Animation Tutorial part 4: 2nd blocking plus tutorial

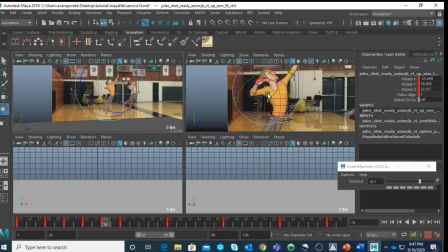(8:26)
You see how this arm is actually higher and then coming down a little bit later.
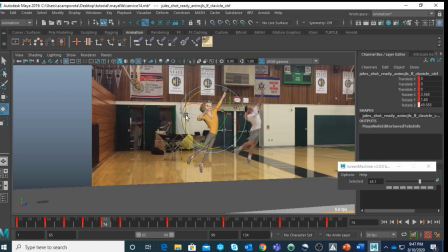(8:37)
So this one is stretching a bit higher. Okay. Oh. Pushing a bit more like here. And here started to come down.
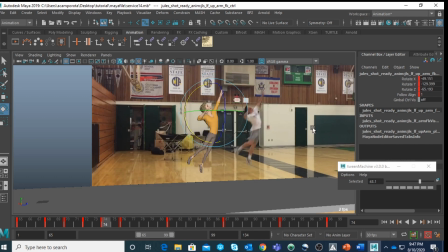(8:54)
Okay. There is still this arm is not quite working yet. Let me adjust this one.
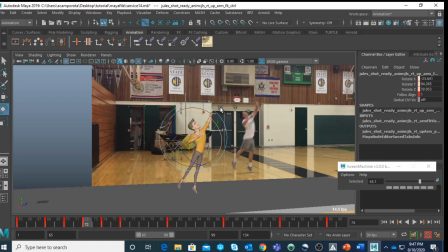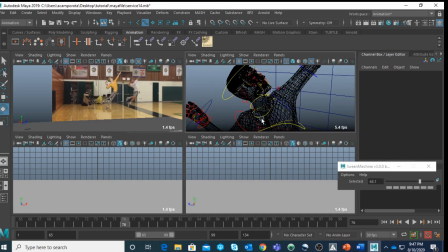(9:21)
Maybe the head, I think, like needs to be rotated a bit more. Okay.
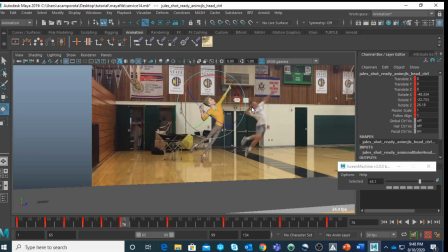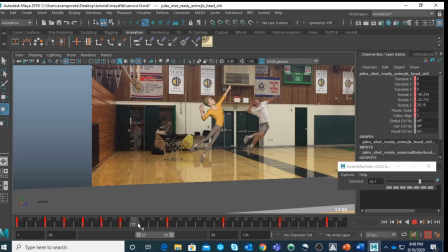(9:42)
I see now I want to have a nice easy out here. Okay. So I'm going to put a key closer to the previous one. Right.
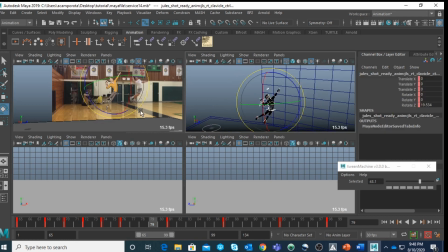(9:54)
See.
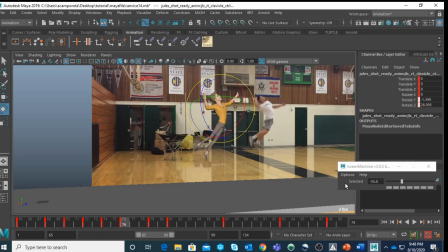(9:59)
It's gonna have a nice easy out, but the body is moving a lot more.
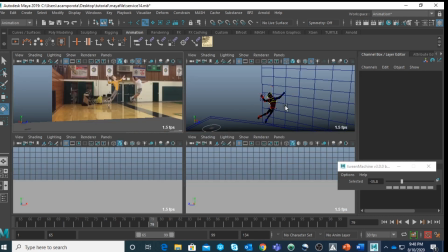(10:09)
Okay, so what you have to do for the body instead, we use a different spacing and timing.
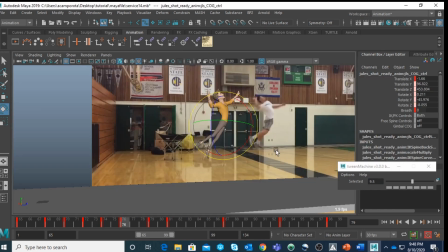(10:15)
Okay, see, now there is a bigger gap. Okay, you want to make sure you have the right spacing, and again we check in the graph editor.
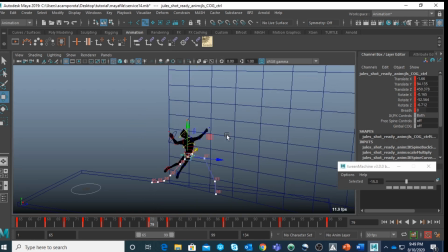(10:33)
Sorry, not in graph editor, we check here the tangent.
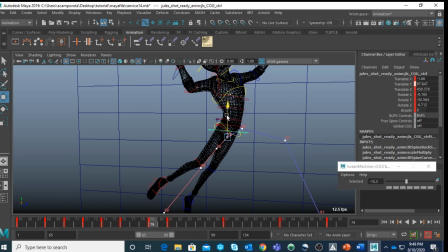(10:37)
Okay, so we're gonna have a nice, this one we're gonna push it a bit more. Okay, always want to have a nice clean arc. Okay, it's very important for your animation.
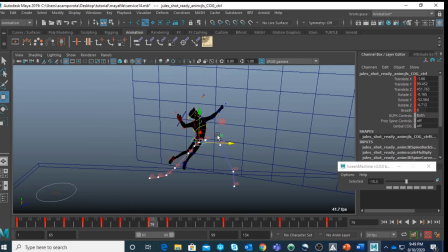(10:58)
Okay, always check from the top view.
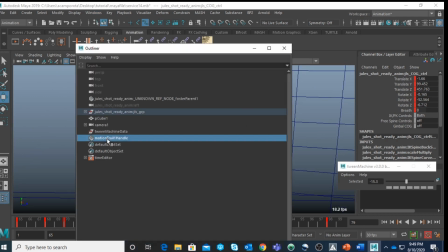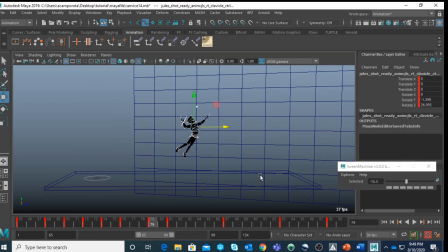(11:08)
Okay,
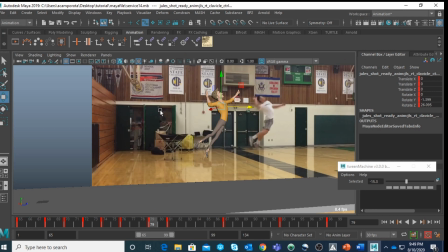(11:16)
now let's take a look now the pose itself.
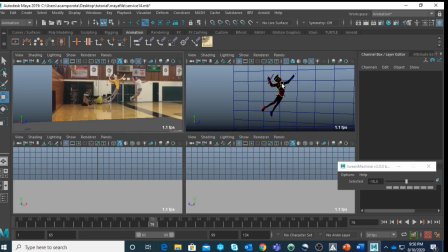(11:31)
So I like how I'm turning the chest. Maybe you can keep it a bit more.
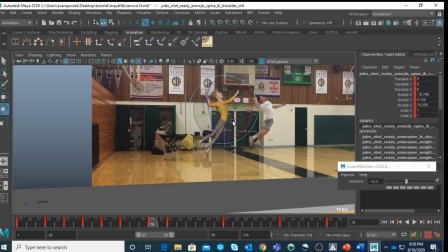(11:37)
Okay, and the shoulder needs to go really high.
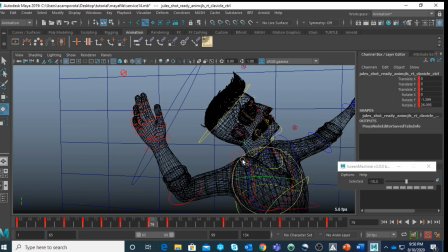(11:43)
Okay, for this, that's where the tension, the energy is coming from.
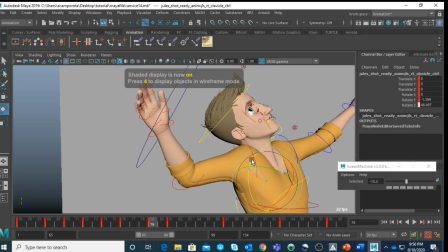(11:48)
Okay,
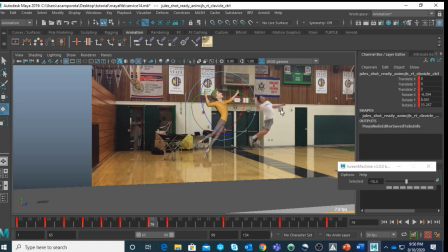(11:52)
see, nice clean energy,
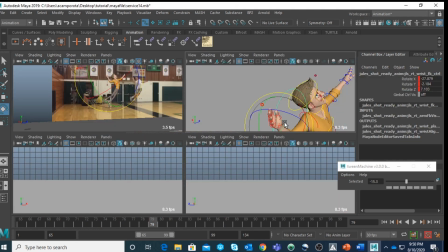(12:02)
and there is a bit of a drag here in the hand.
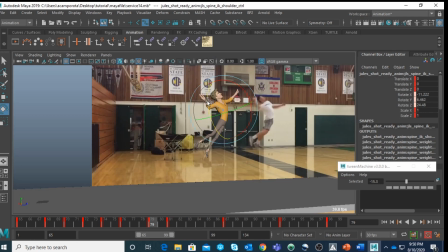(12:10)
Also, we want to push this a bit more. Okay, and on for this one instead, because it's
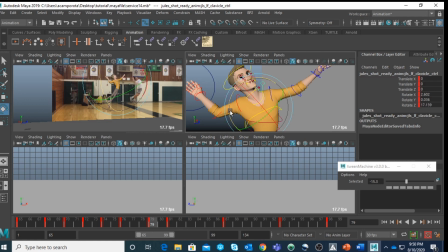(12:20)
counterbalancing the smash with the right hands, this one is coming down. Okay,